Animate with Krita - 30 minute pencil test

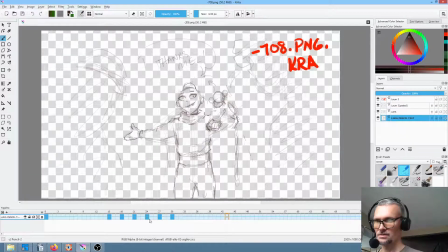That's okay. I'll just go to this initial frame and put a mark But then I need to jump up here, and that way, as you can see, my storyboard updated. Cool.
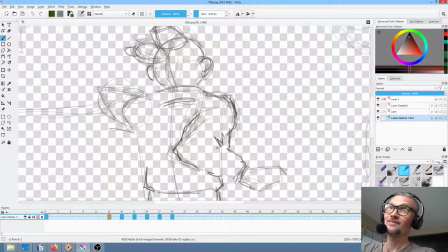Okay, so now, yeah, I mean, I'm still under 30 minutes, so the only question mark now would be, are there any details that I have neglected to clarify such that when I go to ink this thing,
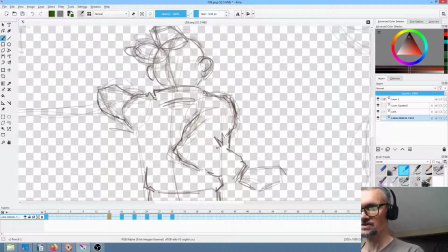I'm going to go, oh, what the heck did I intend to do there? Okay, so I'm just going to go ahead and tighten up these lines.
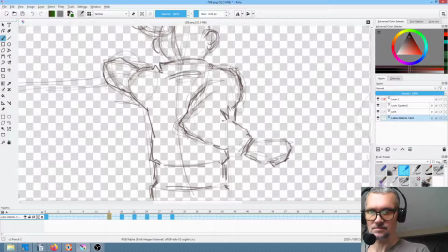His hand can be pretty vague.
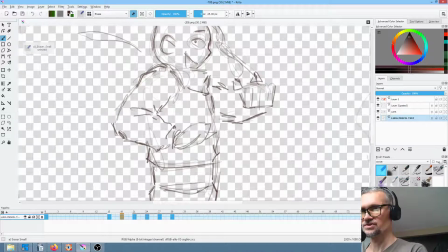Okay, a little bit of a, almost a shruggy action here. That's cool.
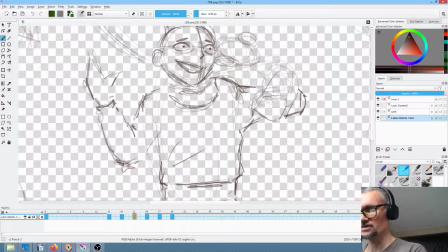The hands, again, they're in motion, so we don't have to deal with the details on the hands too much. You want to put your attention where it matters.
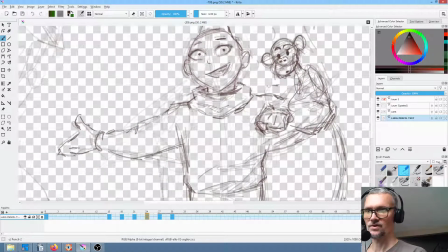And basically, until he hits this pose, you know, this is pretty straightforward.
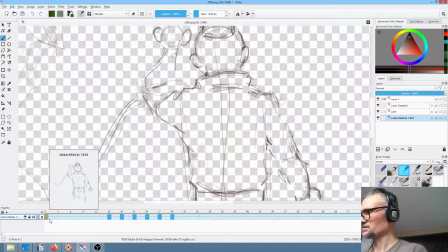So,
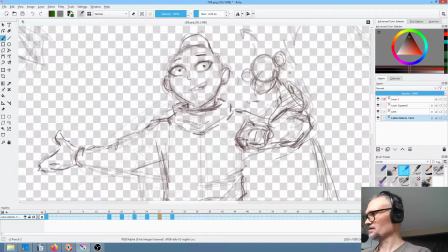okay, and another thing I could do, but I'm not going to necessarily clarify here, would be I could take the liquefy tool, and maybe I'll just put this in here so that it's clear that it's going to happen
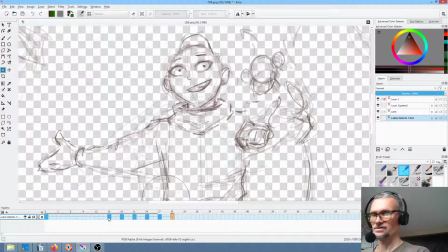later. I'm just going to do that so that there's some indication that there's sort of a bit of a rubberiness going on with poor monkey as he bounces around.
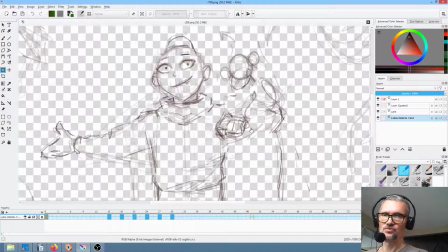Yeah, and again, we could put in 2 more tweens to just sell that
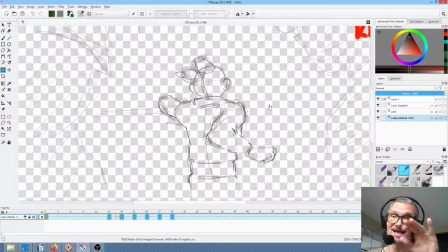action settling down on monkey with his tail and stuff. I think as Luca is saying his line, probably. Okay.
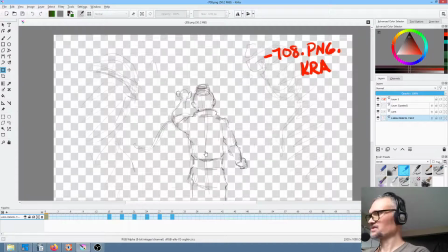All right, one more time through. Actually, let's flip the baby around.
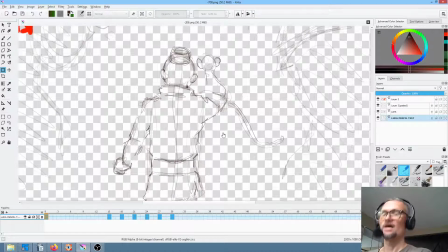Okay. I have less than 3 minutes to finish.
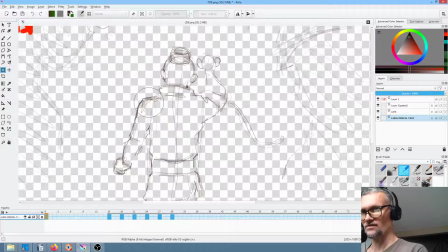Okay, and I'm actually going to liquefy this. I mean, Luca is a young kid. I don't want to make him seem too mature in his physique.
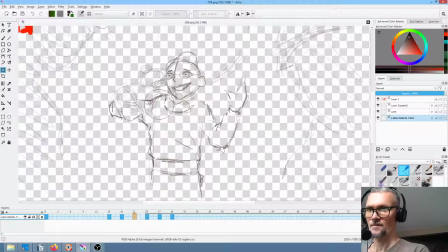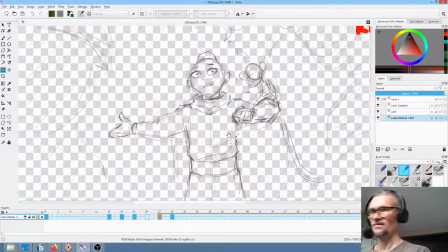Okay, flip it, rewind.
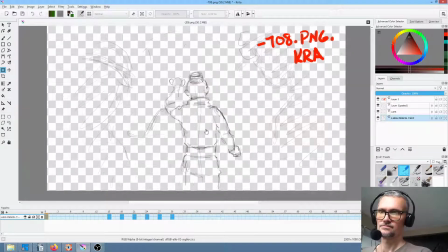Thanks, Mel. Okay, that's it. There's our pencil test. Ink and paint should be pretty straightforward. And not bad for 30 minutes. I would venture to say on this particular shot,
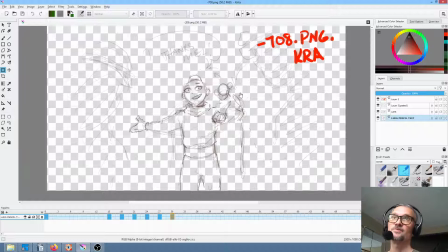I would guess the ink and paint would take another 30 minutes, which I'm not going to do right now because I got some other stuff I need to go do. And painting the background should be a doddle. Now, the good news is this shot,
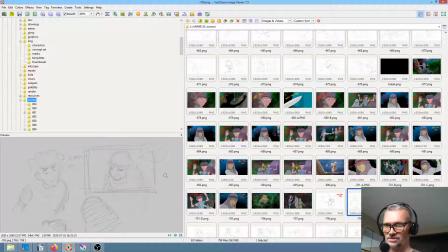and then you've got this response shot, which is a 2-shot with Mel and Tianara.
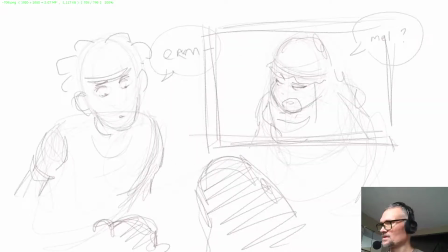So it goes, oops, didn't mean to do that. No, I don't want to save changes, you goofball.
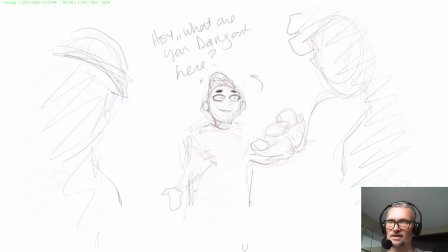Alright, so we got this shot, and as you can see, this shot is this shot. Is, one could argue, this shot, so we could pull a close-up out of it. But this will be easy because this one's just dialogue, so we've got, I've kind of done the hard work here.